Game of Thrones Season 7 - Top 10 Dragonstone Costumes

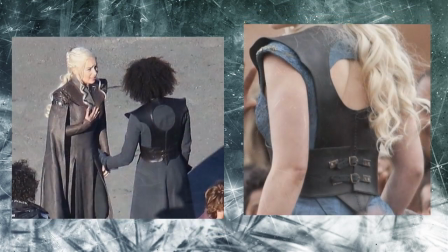Here's a back view so you'll see what I mean.
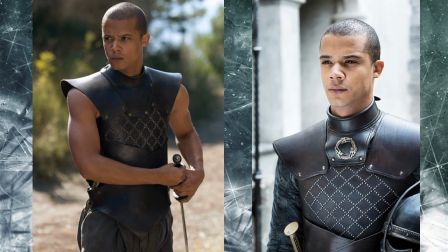Greyworm's costume is a slightly modified unsullied uniform except with the the addition of a studded bring in Dean jacket under his armor and a slightly altered gorget this one with a three-headed dragon pin.
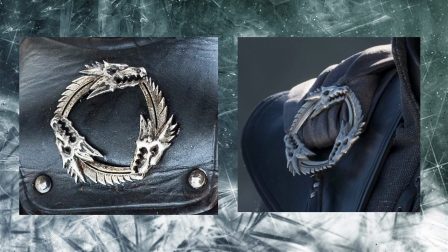Here is Greyworm's brooch on the left and Missandei's identical brooch on the right although she actually wasn't wearing it in the season opener. And it appears that to have been an off-camera gift to the two characters at some point from Dany since they're the only ones who are wearing them.
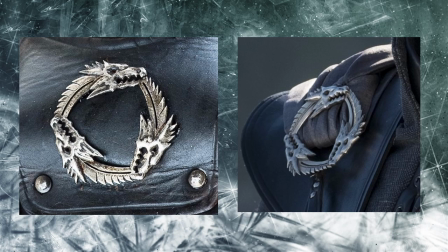Missandei's brooch also holds up a shoulder cape of sorts and I suspect that Steenson's jewelers in Ireland custom made these pieces.
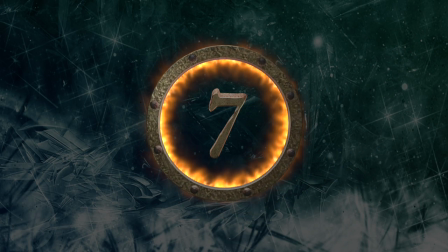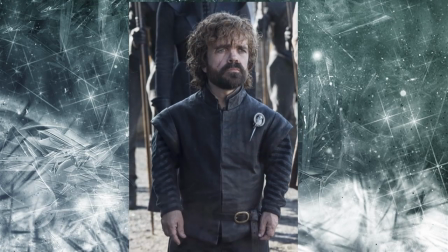Tyrion is somewhat subdued here.
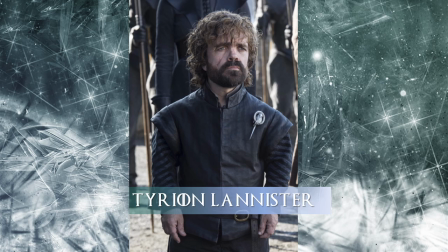You might recall that he said nothing for the actually the entire episode allowing Dany to have her moment upon her return to Dragonstone. So his clothes like Missandei and Grey Worm are in like you know tones of charcoal gray and black and the most
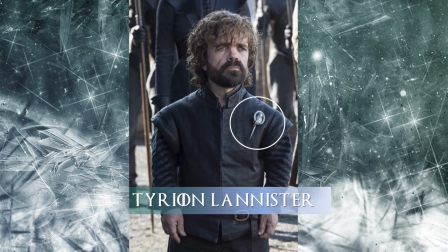notable item of course is the silver Hand of the Queen brooch that Dany presents Tyrion with in season six.
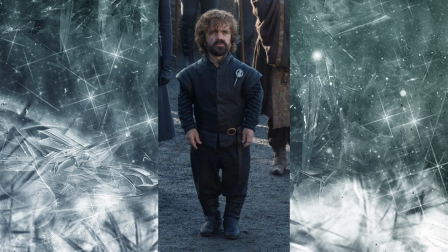As I've mentioned before, Tyrion has had one of the greatest character arcs in the entire series and his clothing has reflected this. So gone are his Lannister fineries like the beautiful brocades and silks that he once wore, the gold embellishments.
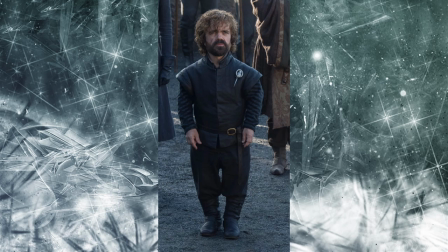So here he's just wearing a very simple leather jerkin, cloth trousers, and a simple striped brocade doublet underneath. So they're still good quality but without all the bells and whistles.
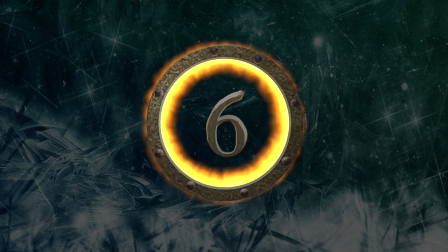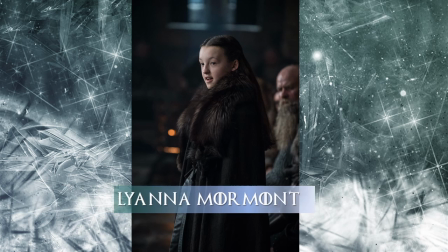I was amazed at how much this actress who played Leanna Mormont has grown in the past year. So her clothing is very similar to the Starks and her fellow Northerners. So she wears a long flowing cloak with cross straps and a pelt collar.
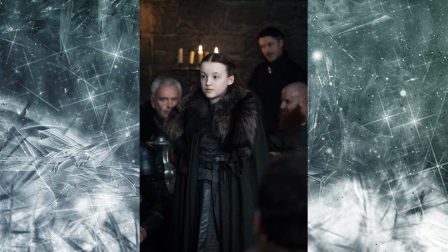Given her speech about not sitting by the fire it seems only fitting that as the Lady of House Mormont under her cloak she's dressed in men's clothing.
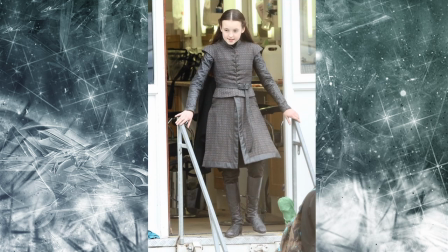Here's an on set shot of her without the cape. She's dressed in a cloth gambeson with the bound skirt tabs and a matching jerkin, trousers and leather boots.
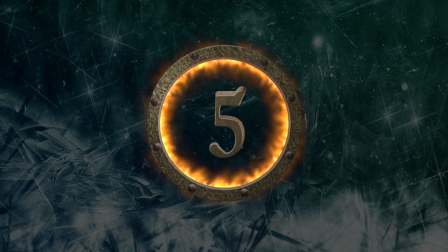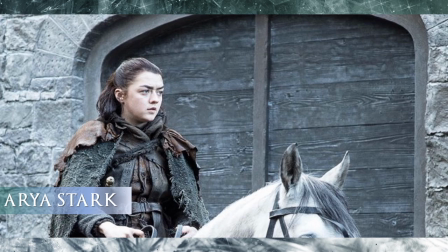We know that Arya will eventually have a new set of does because of the promotional shots we see that we've seen in Entertainment Weekly. But for now we have to make do with this ensemble which is a collection of rough traveling clothes that she's obtained somehow.
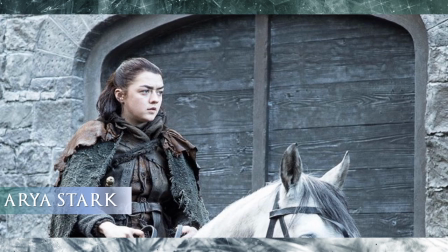And I'd mentioned before that her cloak looks sort of stark in style and perhaps she's intended it to look that way. But the difference of course is that instead of a fur pelt collar she has this rough suede one.
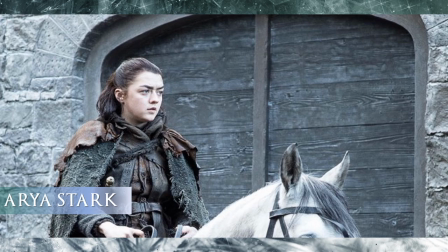And Aria also no longer hiding that she's a girl and she's now nearly a woman and she's actually let her hair grow out a bit.
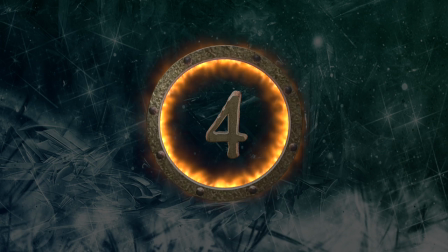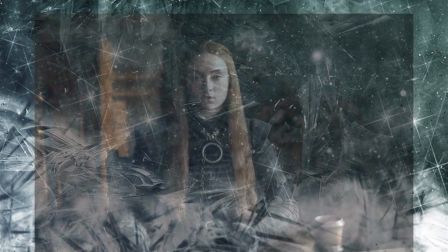Like Dany,
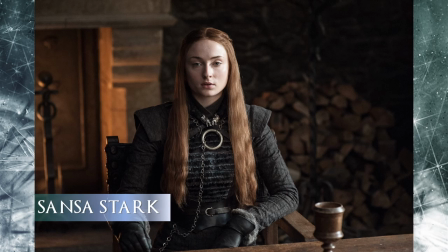Sansa's costume is an entire amalgamation of all of her looks from the previous six seasons and while I know some of you are missing her beautiful flowing gowns, I doubt she'll be going back in that direction anytime soon. And as she said in this episode, she's learned a great deal from Cersei so in a symbolic way she's
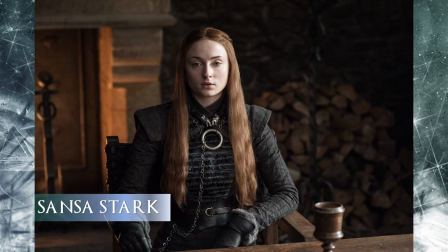using her own form of armor by way of a leather belt and jewelry to protect herself.
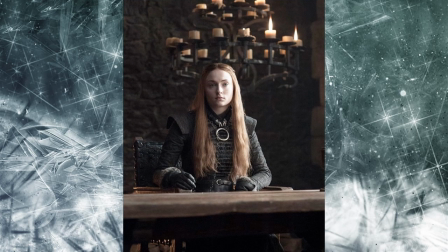The color in this episode at least where the costumes are concerned has been kind of really drained out and Clapton had mentioned last season that it shows that things are getting more serious.
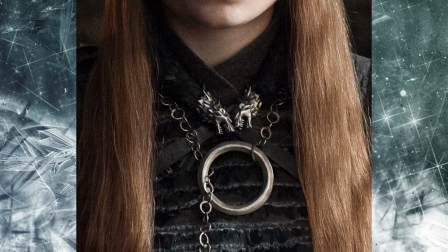Sansa has incorporated a few elements from her dark Sansa look including her needle pendant this one now silver and missing the crossbar and her collar has the stark sigil closures which is a form of jewelry for northerners in Winterfell.